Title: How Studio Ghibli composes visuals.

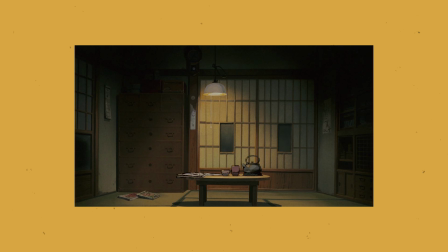[4:07]
Because no one is in the photo, the room feels quiet and peaceful, but not lonely at the same time because the light is on, which implies that somebody is here. It gives me this feeling of tranquility and lets me dream about a place without worries, as corny as this may sound.
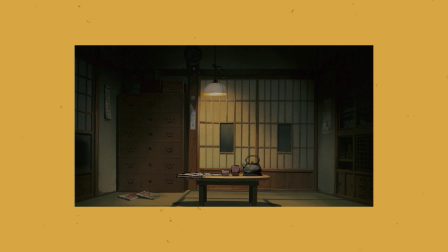[4:22]
And I think this shows that for great photography to be created, nothing extraordinary is needed. And this still is no exception throughout Miyazaki's work. Check out this still from Kiki's delivery service.
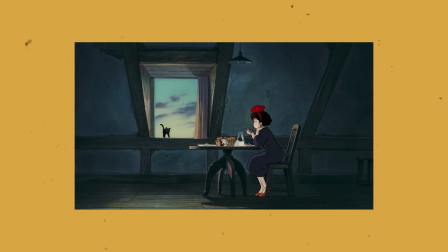[4:34]
The scene is simply Kiki in this rather unspectacular room eating breakfast.
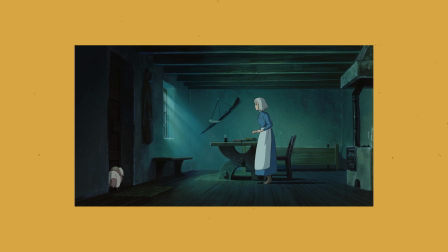[4:39]
Another example is this still from Howl's Moving Castle. The darkly lit room, which again feels empty, is just beautiful.
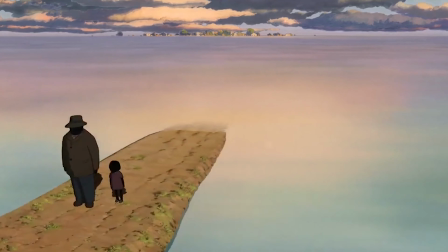[4:47]
A great photograph isn't just great because it shows a stunning landscape,
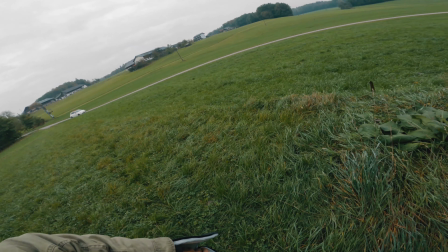[4:51]
greatness can be achieved by many other factors. This is a point that I've observed to be often forgotten among photographers,
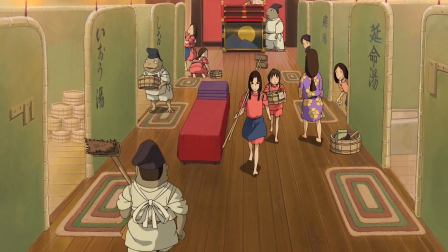[4:57]
thus I'm spreading this message with examples from Ghibli films which have been globally praised not only for the stories,
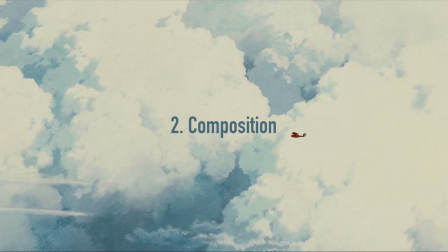[5:03]
but also the visuals. Let's continue with the second point I want to touch on, the composition.
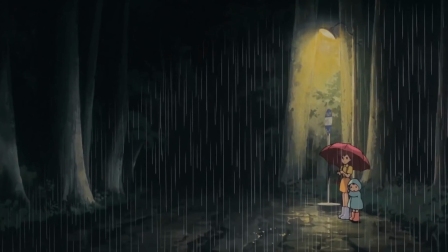[5:09]
Interestingly, but at the same time not surprisingly, the composition in the photography of Ghibli films isn't too different to what is achievable in photography.
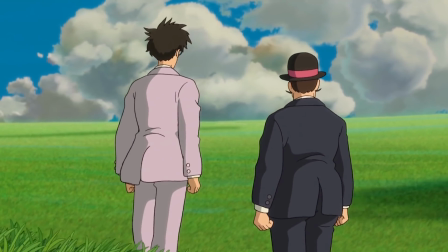[5:17]
The idea of being able to create anything imaginable applies here just as much.
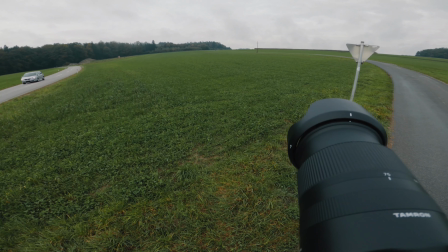[5:22]
But it doesn't separate animation from photography because composition is, simply put, the decision of placement of each element in the photograph.
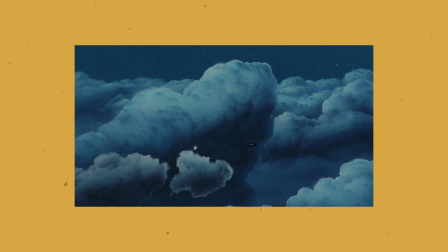[5:30]
Of course, Miyazaki impresses with fabulously balanced images and also a sense of scale and depth. I love the ultra-wide shots he often incorporates as the establishing shot for a new scene, which often show the characters in a small, if not tiny size compared to the world they are set in.
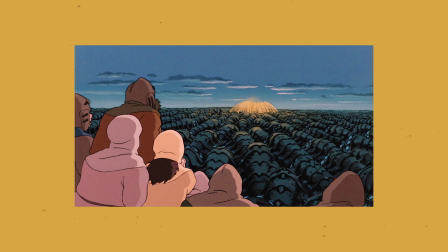[5:46]
Various compositional techniques are used to enhance the sense of depth in the scenes, which is of course especially important in 2D animation.
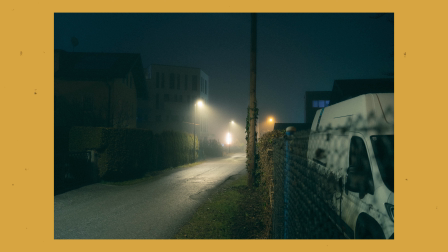[5:54]
The techniques are just as common in photography, seeing as the medium is also a two-dimensional representation of a three-dimensional space.
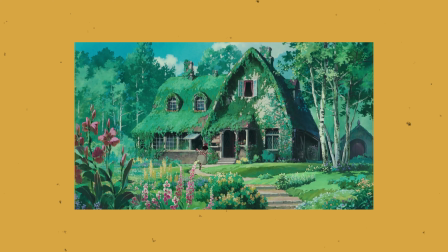[6:01]
Objects are separated in foreground, midground, and background. Leading lines support the perspective.
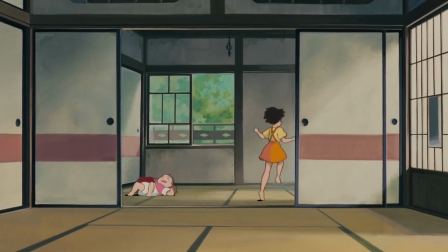[6:07]
Motion blur is used to show the direction of movements. Something I personally enjoy a lot when referring to the composition is Miyazaki's way of composing interior shots.
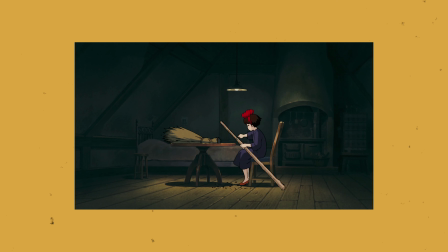[6:16]
Interior shots are something I find myself struggling with, therefore I'm all the more impressed and satisfied when I see how well photographers,
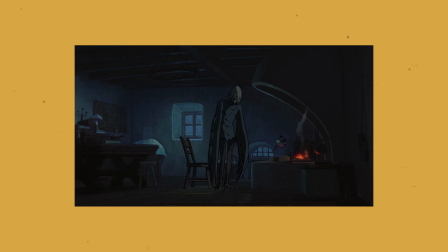[6:23]
cinematographers, or in this case animators, can execute these kind of compositions. Let's move on to the third category I want to discuss, the lighting.
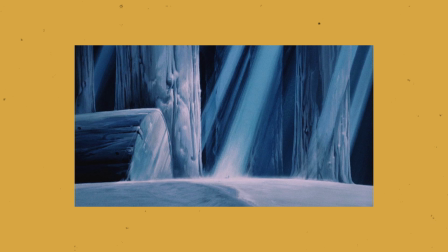[6:32]
This element of photography strongly benefits from the capability of creating anything out of nothing when speaking of animation.
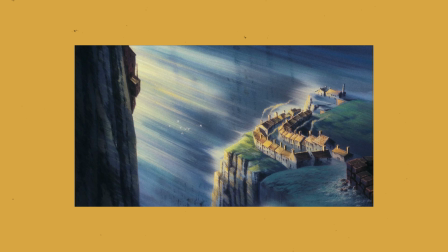[6:39]
Miyazaki of course takes full advantage of this and creates stunningly beautiful lighting situations for his scenes.
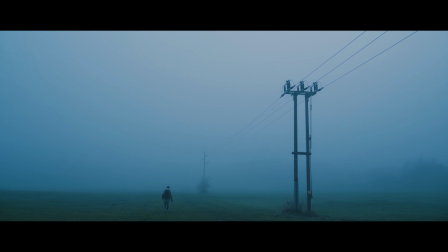[6:45]
What I as a photographer wish to find and try to predict with the weather forecast, Miyazaki simply creates it whenever he wants, however he wants.
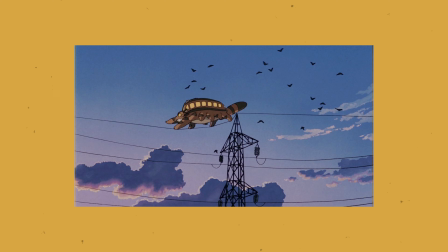[6:53]
He seems to enjoy sunsets and sunrises, which he often decorates with clouds colored by the sunlight.
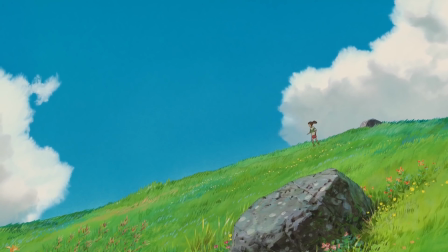[6:59]
However, he doesn't hesitate to show sceneries in broad daylight, which can be difficult in photography,
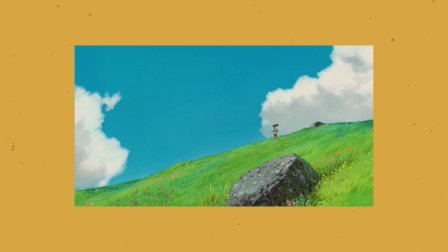[7:04]
but in animation, the artist has full control over the dynamic range and the contrast. Additionally, the lighting doesn't have to be perfectly realistic to be believable.
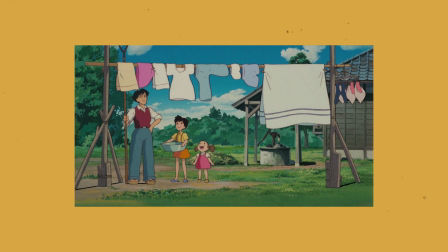[7:12]
If we take a look at this still from My Neighbor Totoro of Mei, Satsuki and their dad hanging up clothes, we can clearly see which issues a photographer would encounter. Harsh sunlight onto faces creates harsh shadows which often do not look pleasing on faces.
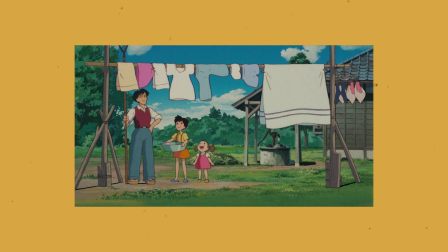[7:27]
In the film, however, Miyazaki can simply relinquish the shadows without making the lighting look strange or unrealistic.
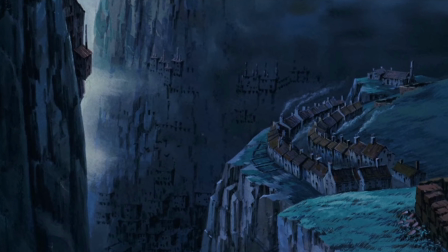[7:33]
A lighting effect Miyazaki likes to use are light rays.
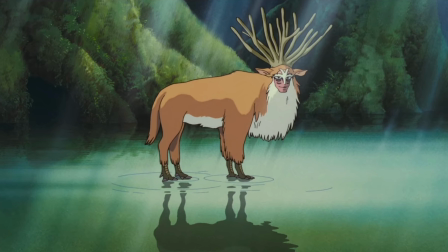[7:37]
In real life, as a photographer, there are multiple meteorological factors that need to come together to enable such effects.
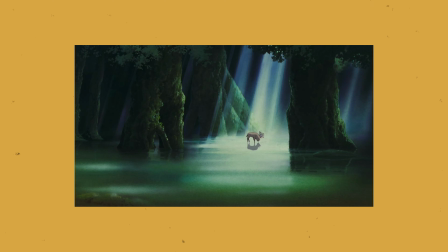[7:43]
Miyazaki, of course, can create them as he likes, and he does so beautifully.
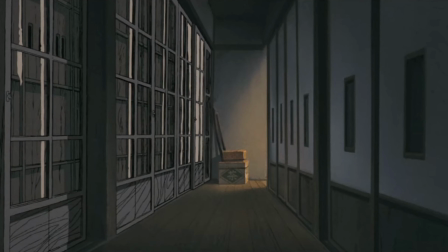[7:47]
One more point concerning lighting I would like to mention is his way of lighting interior shots and how he handles artificial light in general.
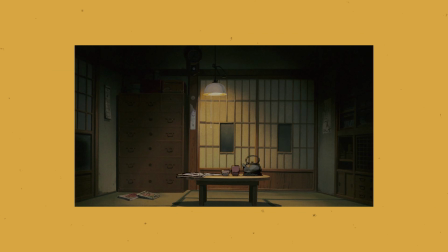[7:55]
Let's go back to this still from My Neighbor Totoro. Miyazaki approaches the lighting here similarly as many cinematographers like to approach their interior lighting, with practicals. In this particular case, he chose a round lamp that hangs from the ceiling.
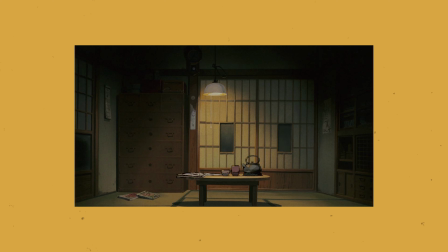[8:08]
I love how the warm light falls down onto the scene and spreads across the room, slowly fading weaker until in the upper corners of the room there is only darkness.